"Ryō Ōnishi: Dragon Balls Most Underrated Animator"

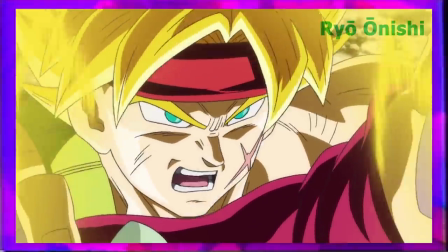I think it's no understatement in saying that Ryu Onishi is amongst one of the most underrated Dragon Ball animators.
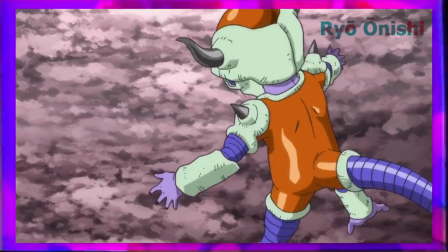Right from the get-go when entering this franchise a decade ago, it was clear that he wasn't just good, he was exceptional.
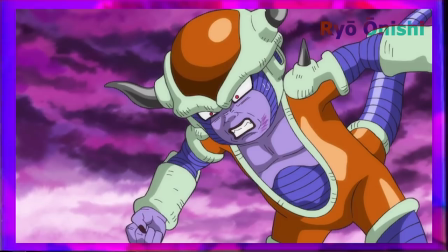With superb character acting and a high level of movement consistently portrayed, never really seen to this extent in Dragon Ball,
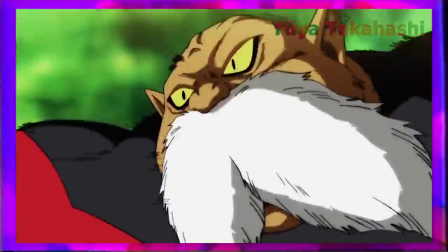regardless though with other amazing animators like Yuya Takahashi and Naotoshi Shida taking the spotlight quite often in modern Dragon Ball,
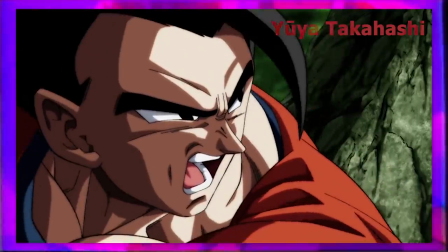winning the support of many fans including myself.
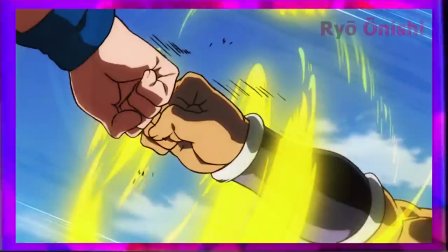I believe though it's due time to shine that light on Ryu Onishi and dive into his catalogue of work and go over why he deserves more praise.
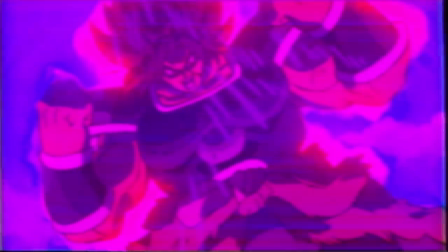But before we get to that though, the featured artist for this video is me.
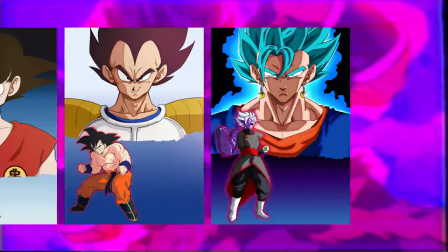Yeah I know it's been a while but I've just set up a store and put up some new prints so if you'd like to support the channel in some way that would be amazing.
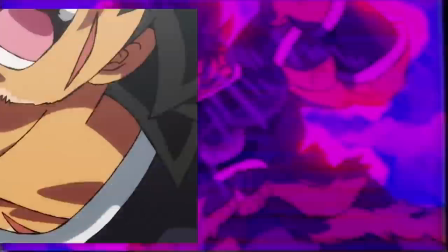Link will be in the description and thank you for your continued support. So the first thing about Onishi's work is the lifelike movement he animates characters with.
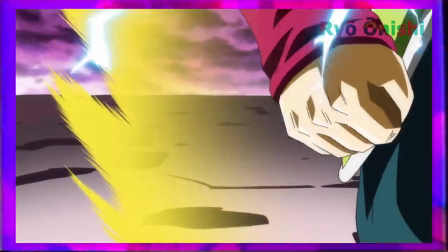Let's take his scene from Dragon Ball episode of Bardock. When Bardock's walking you have quite a nice arc as his fist swings back and forth paired with good timing and
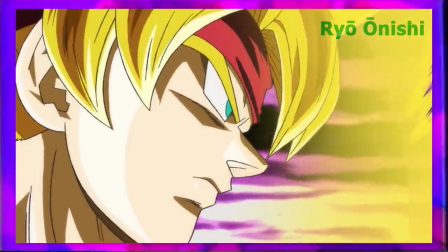spacing and with his head bouncing and tilting side to side with every step giving a menacing feel.
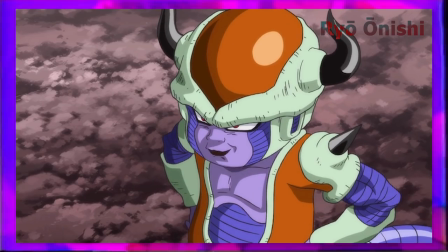Or when Child sees that Bardock was unfazed by his barrage of attacks he closes his eyes and shakes his head,
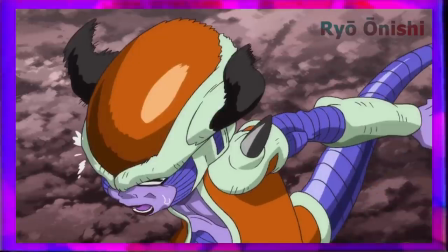his head pops upward, then back down in anticipation, leading into an expressive shot of Chilled,
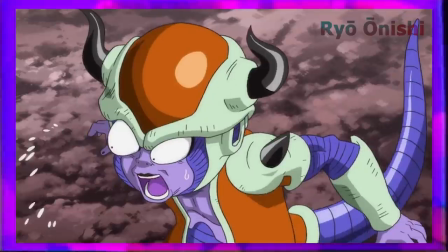with his eyes popping out of his head, with small sweat droplets falling off. Onishi could have just had Chilled stare and then animate his mouth quivering and leave it there.
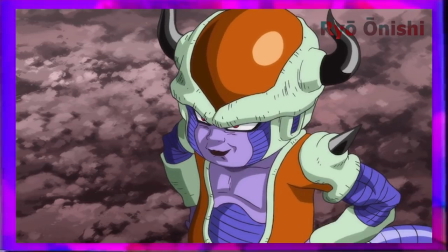Instead, he displays the emotions in a fun and exaggerated way.
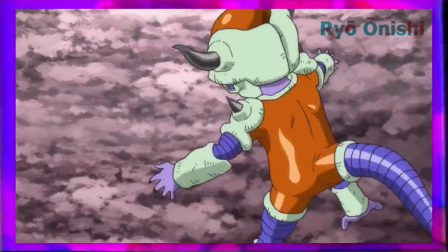Then after receiving a beating by Bardock, his frustration comes to a boiling point with an even wider range of expressions shown once again.
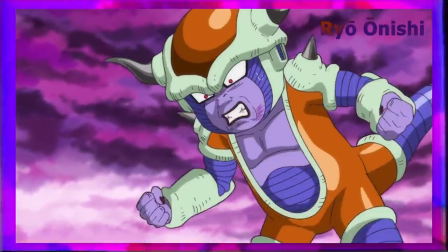Onishi wants to sell that he isn't just mad, but that he's furious. He starts off with his arms out, then snapping to a hunched over position.
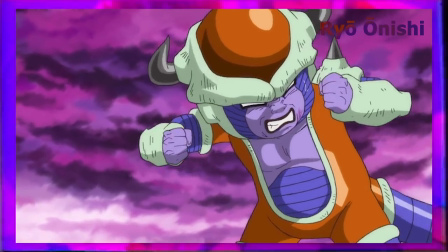He then springs out with his hands open, before clenching them and yelling, winding around as he lets out this big scream.
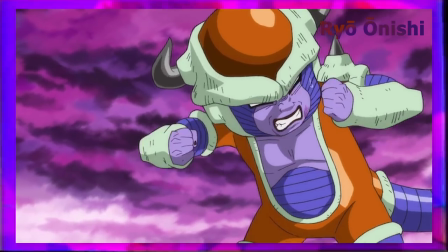There are multiple levels of anticipation here. Chill goes off to the side, before then flinging back his head, then the big release.
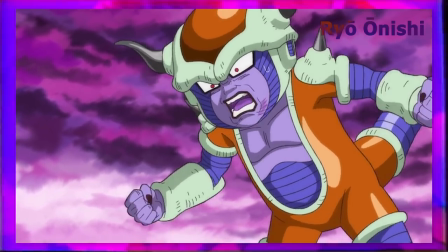It's very expressive and adds far more emphasis to what he's saying. and after he snaps back to his position, there is this twitching effect of his whole body.
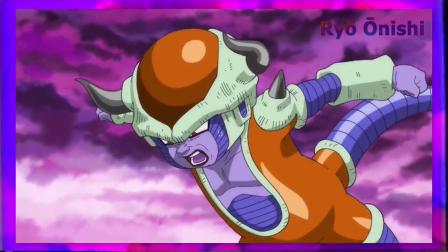He then wipes some of the blood off his face before preparing for a big attack.
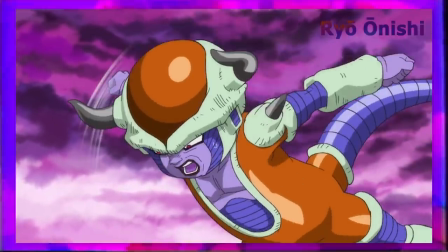The timing to the motion as he wipes the blood gives such an aggressive feel pairing perfectly in communicating his frustration.
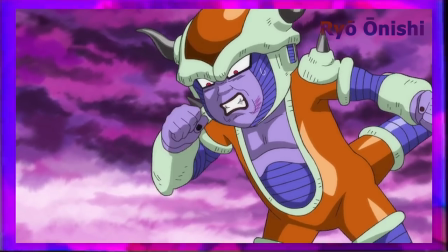I also like the way he just doesn't animate the arm moving but the head back and forth.
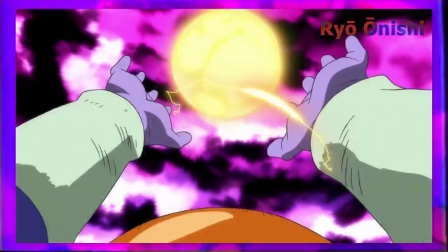Even when the camera zooms out as Chill prepares this attack, Onishi doesn't just hold the ki pose as he's talking,
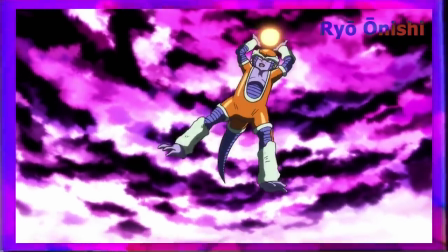Chilled's whole body is animated flailing around.
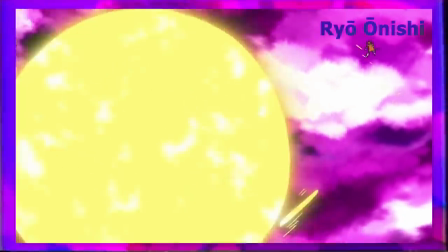It's actually quite remarkable how he was able to breathe so much life in these characters, considering the character design certainly weren't overly animation friendly.
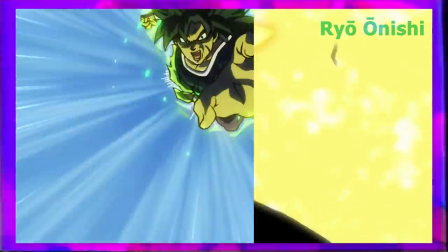But of course there's nothing better than a great Dragon Ball fight with big impactful blows.
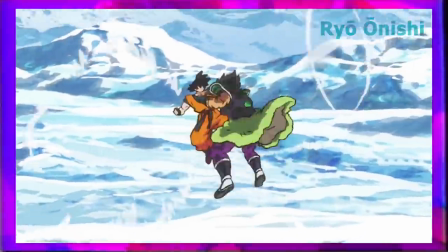So let's go over to Dragon Ball Super Broly, which he made a very lengthy cut for. In particular this part where Broly lands a big hit into Goku.
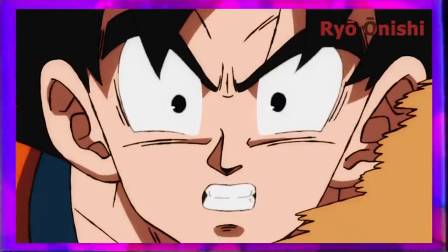It starts off with a smear of Broly's fist and a tight close-up of Goku with a slight gradual blur that lasts for 6 frames.
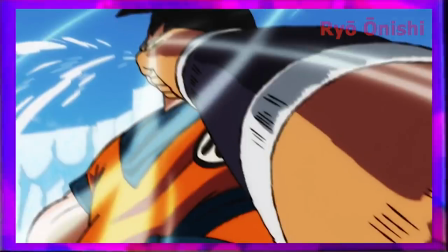As the fist pushes further into Goku, spit flies everywhere with a hold in on the punch.
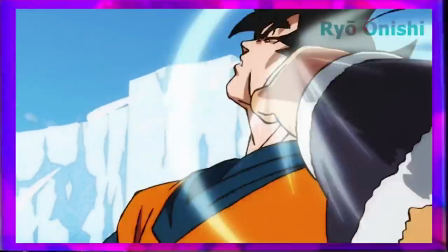What sells it for me is the resistance coming from these two forces, Goku's head and Broly's fist.
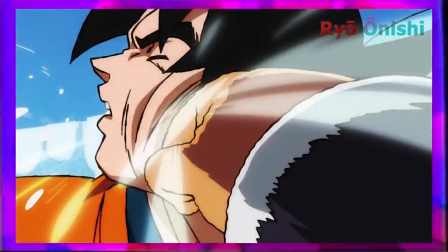And Onishi achieves this by another snappy zoom in of Goku. If he had just kept the same camera angle, it would have diminished from the motion.
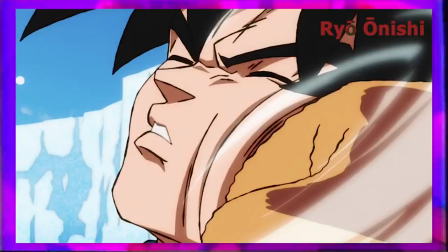He also has Goku turn his head to the viewer slightly showing resistance then he begins gritting his teeth.
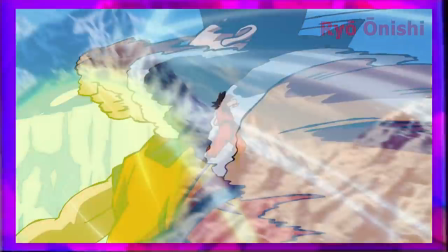The timing is also spot on. All in all it really adds an extra layer of energy and emphasis to the hit.
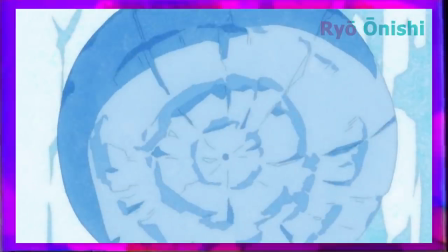But let's continue on some more. Rolly then launches into the mountain with the first person perspective again animated on ones.
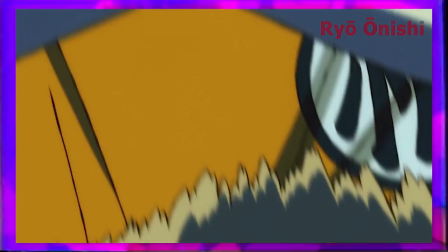You have a similar process as before, holding the punch, great facial expressions, zooming in then out with that big release.
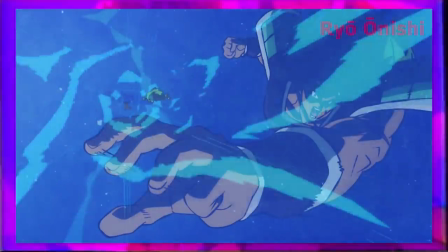Rolly continues barreling forward with some really dynamic poses and great foreshortening.
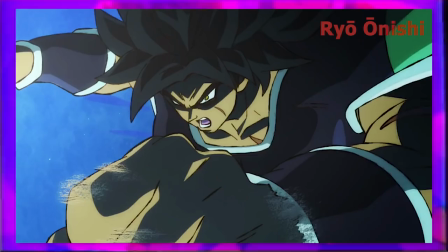I also like the anticipation before he takes this pose.